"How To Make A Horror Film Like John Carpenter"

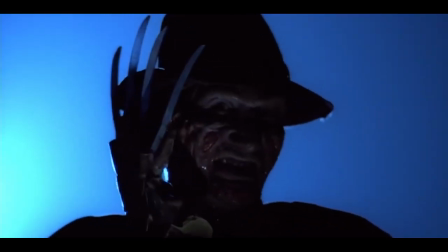0:02 Horror is a tricky genre to be working in.
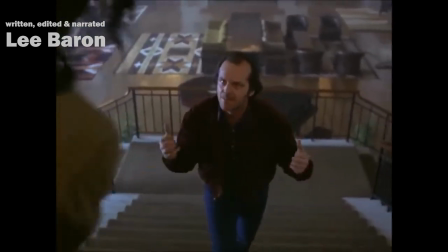0:06 It's mostly thankless as everyone thinks it's cheap and easy but also hollow and meaningless.
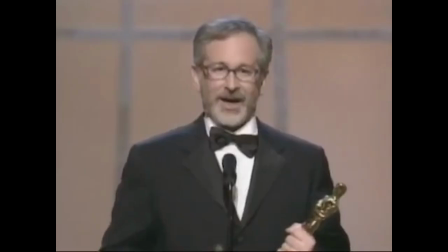0:12 Your work will sometimes be appreciated by a small number of people but you'll never be held on the same pedestal as filmmakers in other genres.
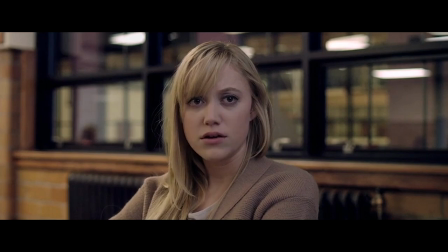0:20 Goddammit, horror is hard.
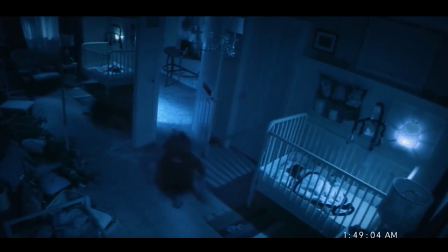0:25 Most horror movies head down the road of cheap tactics to generate what I'm to call scares.
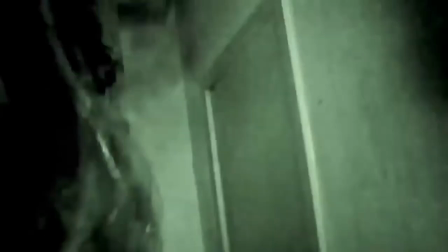0:32 These are temporary jump moments which utilize jump cuts and sudden noises.
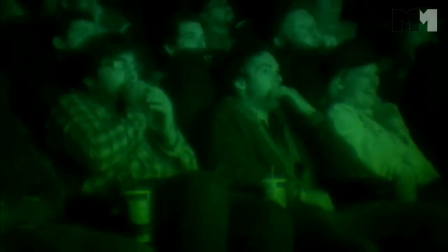0:37 While scares do get the heart racing, ultimately they're cheap and they require very little skill to execute.
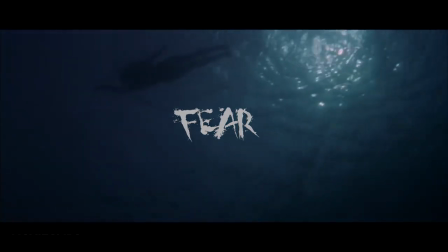0:43 Some horror movies prefer to generate fear. Fear is hard to create because it's sustained,
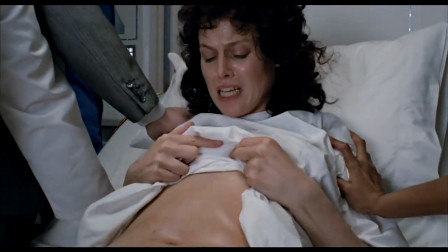0:51 it's built gradually, but at the same time it's stopped right before you begin to get accustomed to it. This is the area that John Carpenter excels. Generating fear is harder because you can't do it with just a scare.
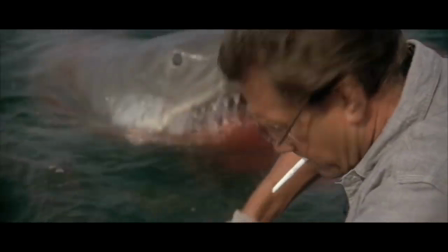1:07 A scare can be part of generating fear but a scare alone won't work because the
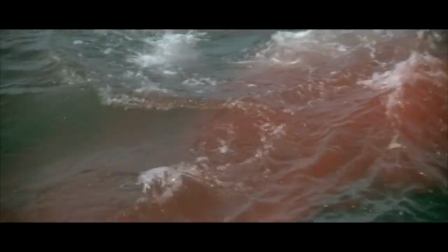1:12 feeling left by a scare fades as soon as the scare stops. Carpenter does this by manipulating our primal fears and his tools for this manipulation are his camera and lighting.
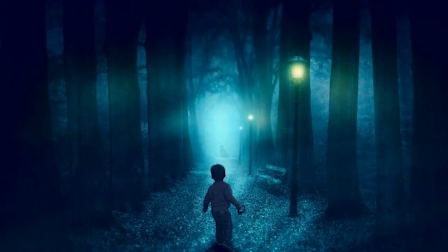1:26 The most universal fears are Fear of Darkness, Fear of Isolation, Paranoia and Fear of Death.
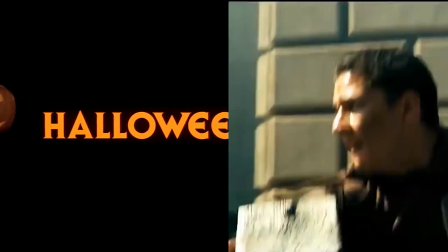1:42 A staple of John Carpenter movies is that they're usually made for a fraction of the budget that other movies are made for.
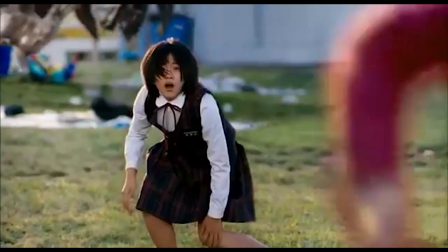1:48 This presents some limitations for him as a horror director. He can't have big fancy scary supernatural effects because he can't afford them.
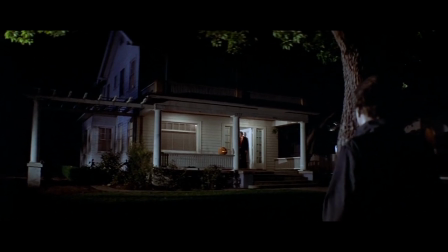1:56 Even the lack of lighting in his films is partly due to the fact that his movies often don't have budget or time for big lighting setups. But rather than see this as a limitation he turns the limitation into a strength. By using lighting to create the first of our fears.
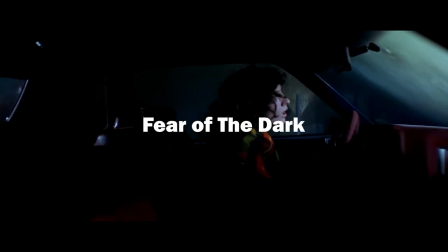2:12 Fear of the dark. It would be easy and dismissive to say that this effect is created simply by making it dark.
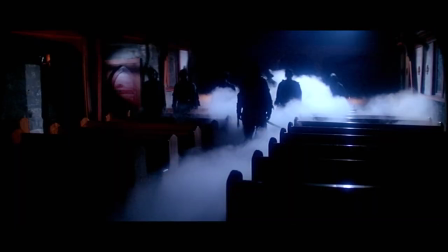2:20 If every scene were just dark all round, not only would it be pretty shitty for us to look at but it wouldn't work.
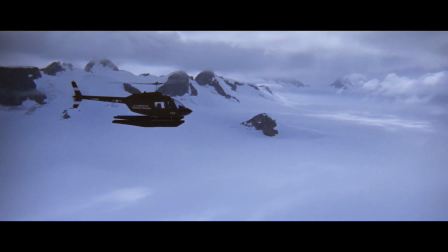2:26 See human beings are pretty hardy things. We adapt to pretty extreme situations. Psychologically this is referred to as desensitisation. The more you experience something, the less pronounced this effect is. Carpenter is particular about how and when he uses light to intensify our fear of the dark.
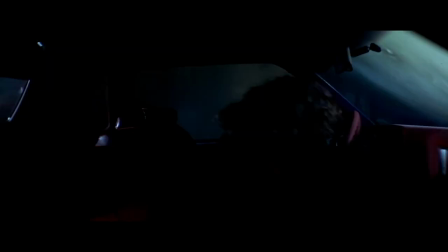2:45 It's the contrast between light and dark which generates this fear, because at the back of our mind we're always thinking about what is lurking in the shadows.
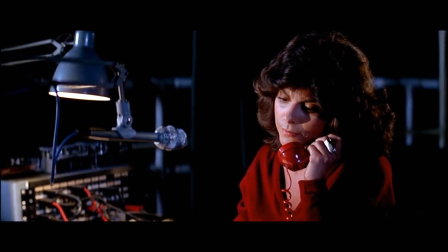2:54 We think that there must be something there? Or why would he choose to include it in the shot?
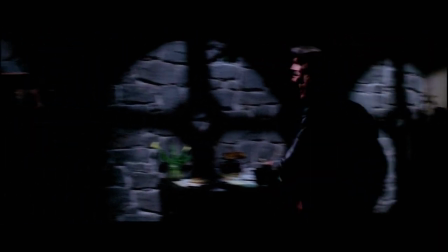3:00 In this shot from the fog, Carpenter intentionally includes a lot of black space in the frame.
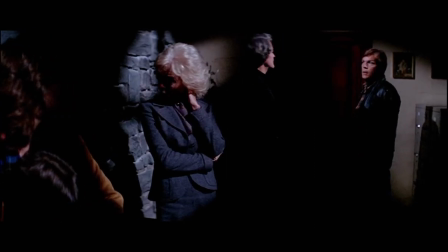3:06 Our expectation is that there is a reason for it. In that darkness, something hides, or it wouldn't have been included at all.
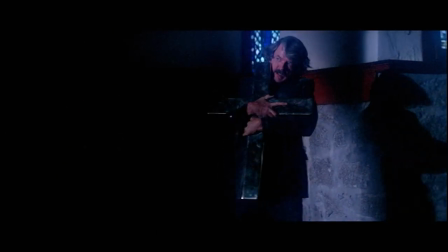3:14 This builds anticipation and manipulates what we expect to see, giving him control of our senses.
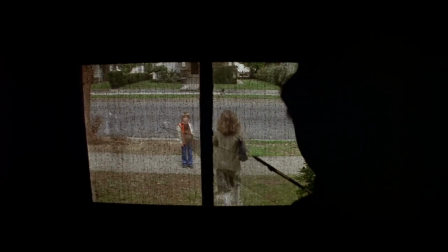3:21 Throughout the film Halloween, Carpenter uses darkness as a literal barrier between where it's safe and where it isn't.
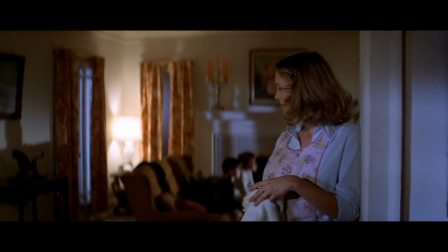3:28 Inside the houses of Haddonfield is well lit, we can see what things may be lurking there and it feels safe.
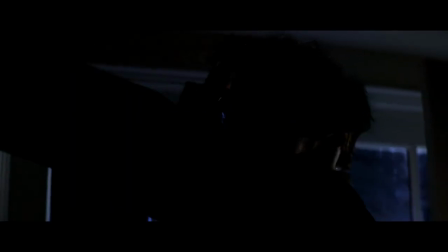3:34 This is amplified by the fact that all the murders, except the very first, happen in the dark.
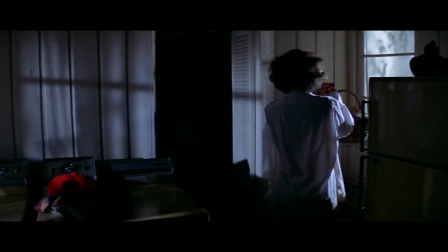3:40 So when the movie is dark at any point there is an expectation that something bad will happen. Our innate fear of the dark works in much the same way.
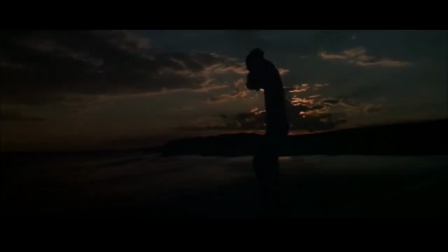3:49 We feel, on an almost bio-evolutionary level, that if anything bad is going to happen, it's likely to happen in the dark.
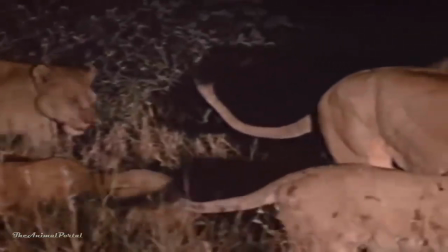3:58 Some predators often hunt at night time when their prey is most likely to be resting. Carpenter treats darkness like a predator stalking its prey.